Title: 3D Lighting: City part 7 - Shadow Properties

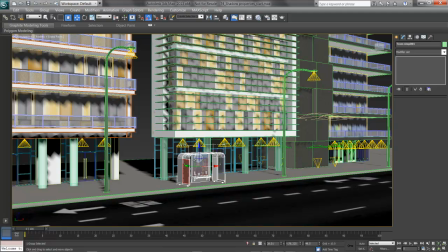(0:03)
With my lights placed in the streetlights, in this video I'll look at some additional properties in the shadows to fine-tune the look. What I've done here is take some of my photometric lights and clone them, naming them Streetlight 001 and so forth.
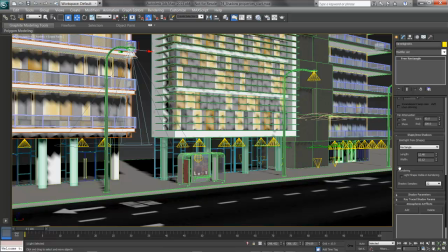(0:17)
I've sized the rectangle in the Shape Area Shadows section to fit the streetlight, as there's a small recessed area at the head where these fit in. I've also made sure that these are, well, decently sized, and for the moment shadows aren't on.
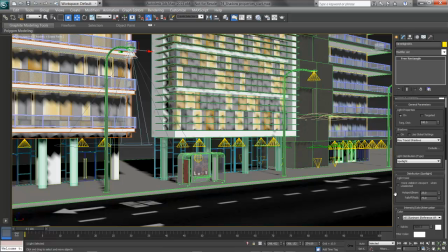(0:33)
They're functioning as a spotlight, and the hot spot and fall off are wherever they were. I'll try a quick test render and see how this looks, hitting F9 or render production.
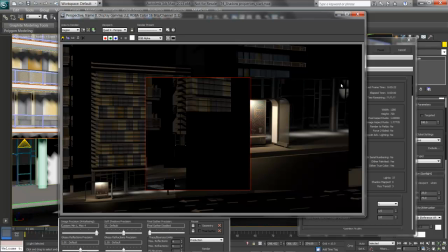(0:47)
It looks like I'm still working on a region render, and so I can hit escape, get out of this, and change back over to a view, as I want to see the overlap of these lights. So far it's looking pretty decent in the section that I can see.
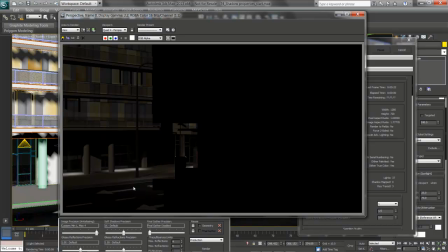(1:00)
I'm getting a good bloom here from the streetlight, which maybe could be a little bit brighter given the lights outside here, the buildings here, but it's not bad. I may want to turn on some shadows. Of particular concern are also the deep black shadows being cast by my sun.
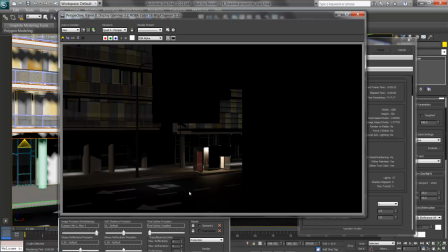(1:16)
Shadows are, yes, dark, but rarely dead black, rarely that deep, and so we have some controls we need to play with to both lighten the shadows and see if we can get away with shadow maps in places to add a little bit of lift and softness to the scene and speed up the
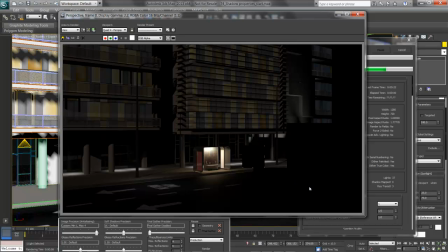(1:32)
render. Remember, this is a 1280 by 720 frame, and we're going to end up with possibly hundreds of these in an animation. At 24 frames a second or even 30, those add up really quick.
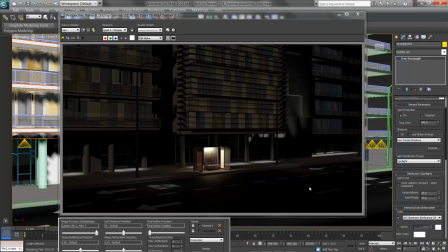(1:44)
My render is done, and now I'll look at some shadow properties and making those lights really pop out.
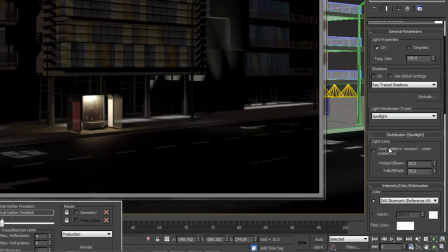(1:50)
First, since I have the lights selected, I need to play with the hotspot and fall off a little bit here.
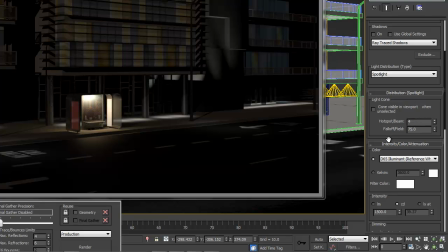(1:55)
I'm going to bring the hotspot for these lights up to 45 and the fall off up to 85. That way I've got a little more reach on that light.
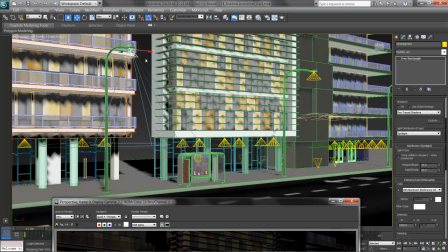(2:06)
We can see here that that light now has a greater spread out and should give me a little more power.
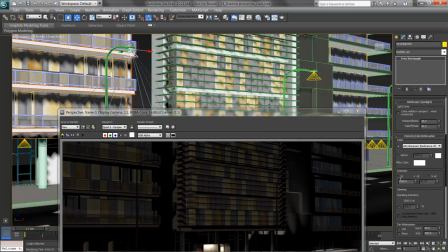(2:11)
I'm also going to bring up in here the candle power, bumping it up to,
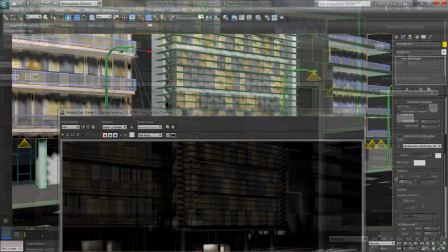(2:16)
let's say, 2000, so they're a little bit brighter. We can also change the color of these lights so it looks better in the render.
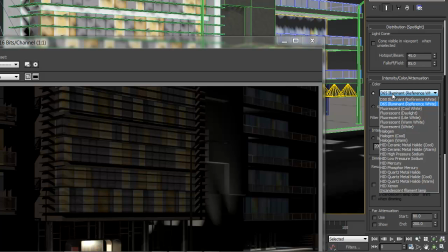(2:24)
For example, instead of a D65 reference white, I may want to choose something like a mercury or a sodium for a different look. I'll try, for example, in here, a ceramic metal halide that's cool, and see what the difference is.
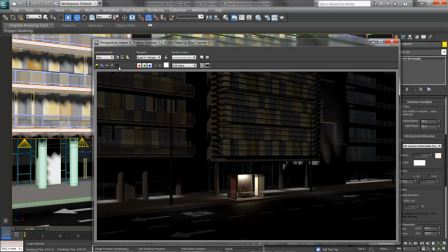(2:39)
It's okay to color your lighting, and to really get it looking like the lighting you want.
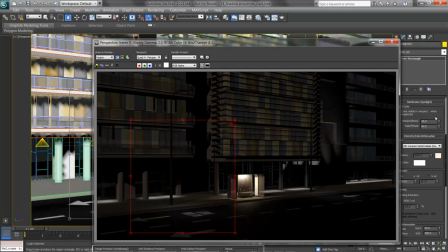(2:44)
Notice again I'm going to run a region, and see how this behaves. Before I hit render though, I'll try one other thing. I'll hit escape, and make sure that I turn on ray trace shadows.
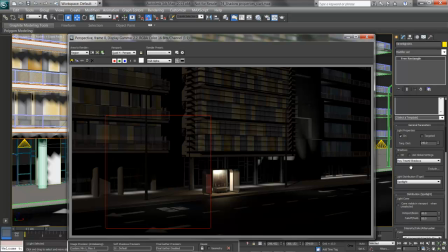(3:00)
The big deal is I can push down a lot of time in rendering, and so it's important to test this thoroughly, and if I need to multiply tests together or compound them, I should. So I'll turn on my ray trace shadows and see how this looks in that region, hitting F9 to render.
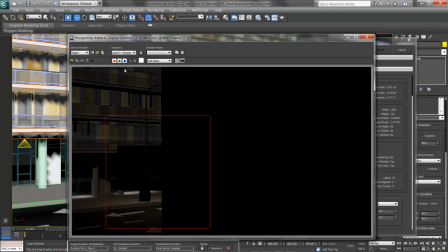(3:19)
I can see already this is nicer looking. Instead of being a stark white in the streetlight, it's got a, well, streetlight orange going. And it really has a good contrast next to that white outside the lobby. And I'm getting my shadows spreading out from the streetlight and from the sun, and I like the way it's looking.
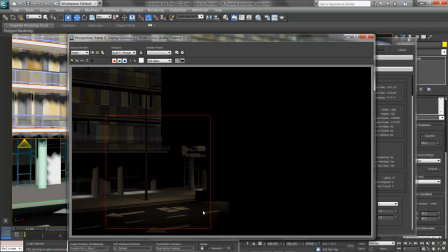(3:36)
These will add some extra lap shadows in here by the bus stop too, and even a little bit of shadow off the curb to ground it. Terrific. Now for those dark shadows from the sun, and I'll hit escape to get out of that rendering.
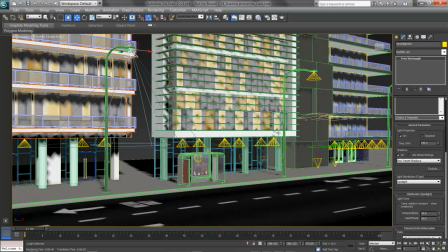(3:49)
I'll pick my sun. In this case, I'll just work from name. It may seem like a trivial issue,
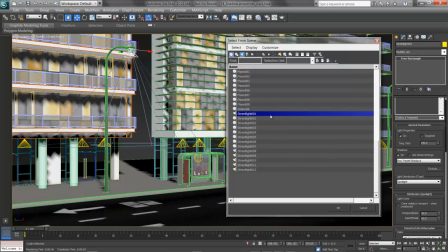(3:55)
but sometimes what I'll do is work by name and not have to navigate around the view in the camera to find where I am. I'll turn on all of my objects here, and I should be able to go find that sunlight.